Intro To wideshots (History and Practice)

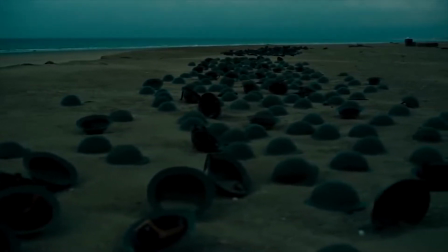The wide shot, sometimes referred to as the long shot, shows the person from head to toe,
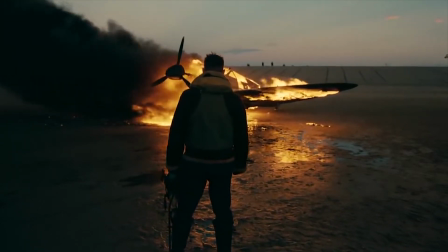usually as an establishing shot to show the subject and the surroundings.
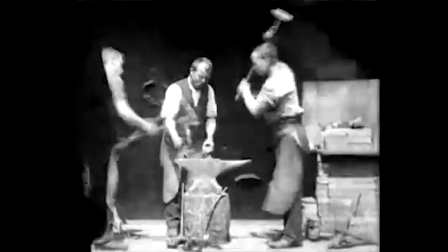Wide shots Have been around since films have been made.
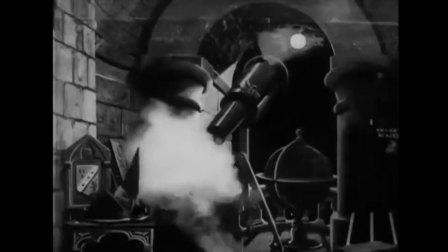In the 1880s, celluloid photographic film, as well as motion picture cameras, became widely available in the form of kinetoscope.
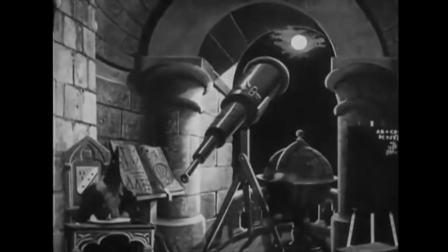These early films were shot at a wide angle, as it was the best way to keep everything visible for the viewers.
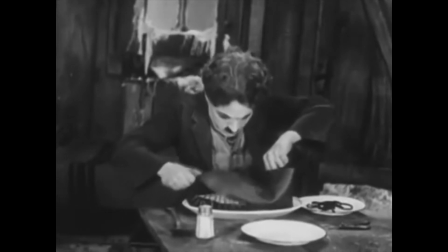By the early 1900s, films evolved from short clips to full-length motion pictures.
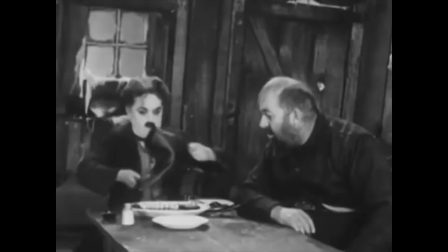As the length of the films evolved, so did the cinematography techniques, and the wide shot was used less frequently.
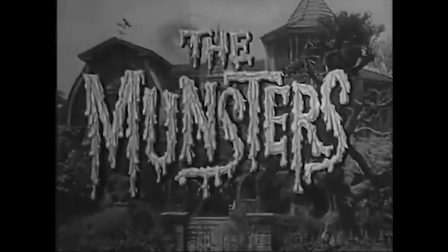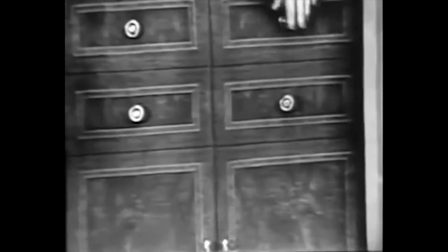In the 1960s, televisions entered the homes of many. The film industry saw this as a major threat and saw a decline in the popularity of cinema.
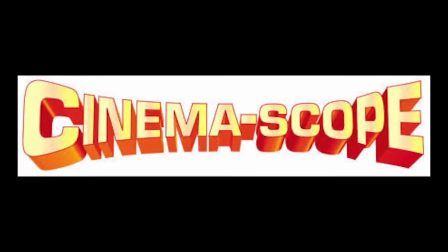This led to films having to stay one step ahead of the game by making innovations in cinema by introducing color and widescreen to many theaters.
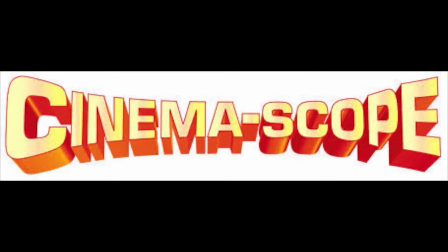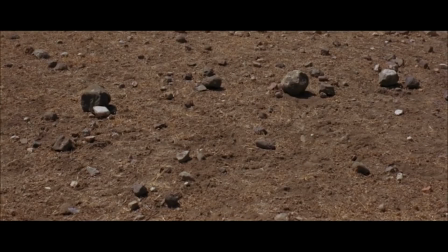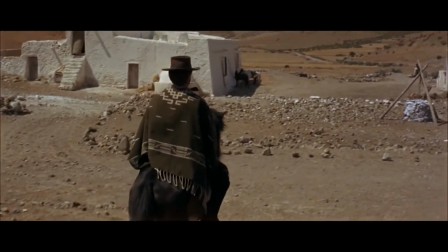This would give directors more room to shoot epic wide shots and vistas, and letting the viewer see even more.
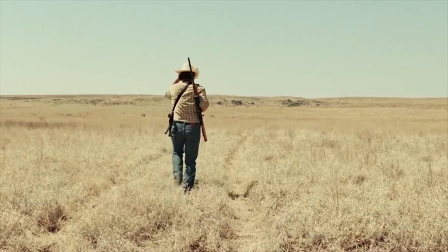In modern filmmaking, you'll see various kinds of wide shots from extreme wide shots to medium wide shots.
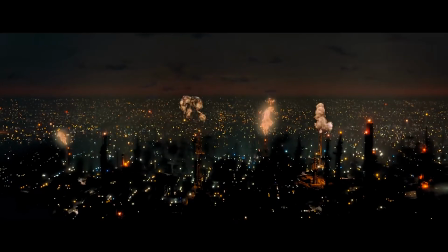Wide shots are a great tool to show the viewer where a scene is taking place, or
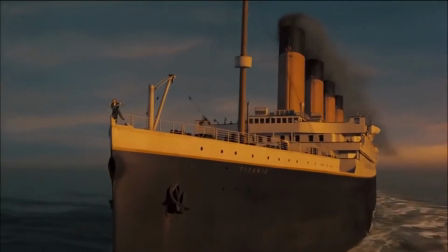to show where a character is or what a character is doing. It can invoke happiness and tranquility or
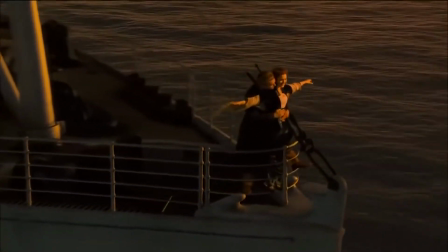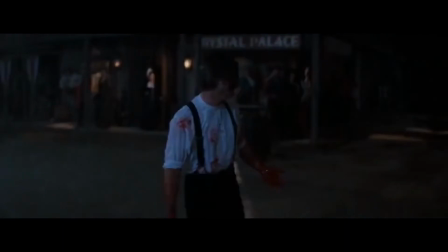darkness and despair.
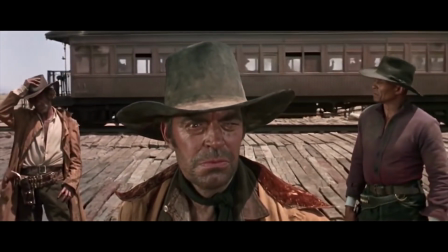My favorite white shot is the opening fight scene from Once Upon a Time in the West.
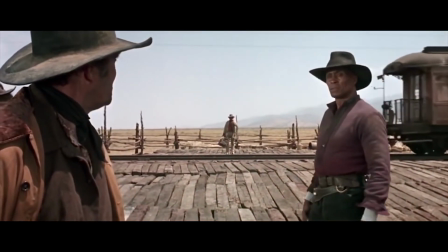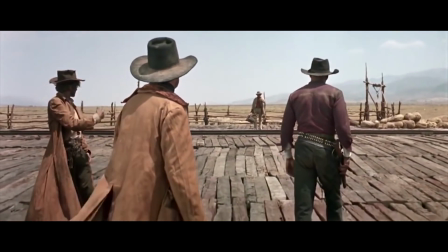What's your favorite white shot? Comment below. If you like this video please give it a thumbs up and subscribe for more.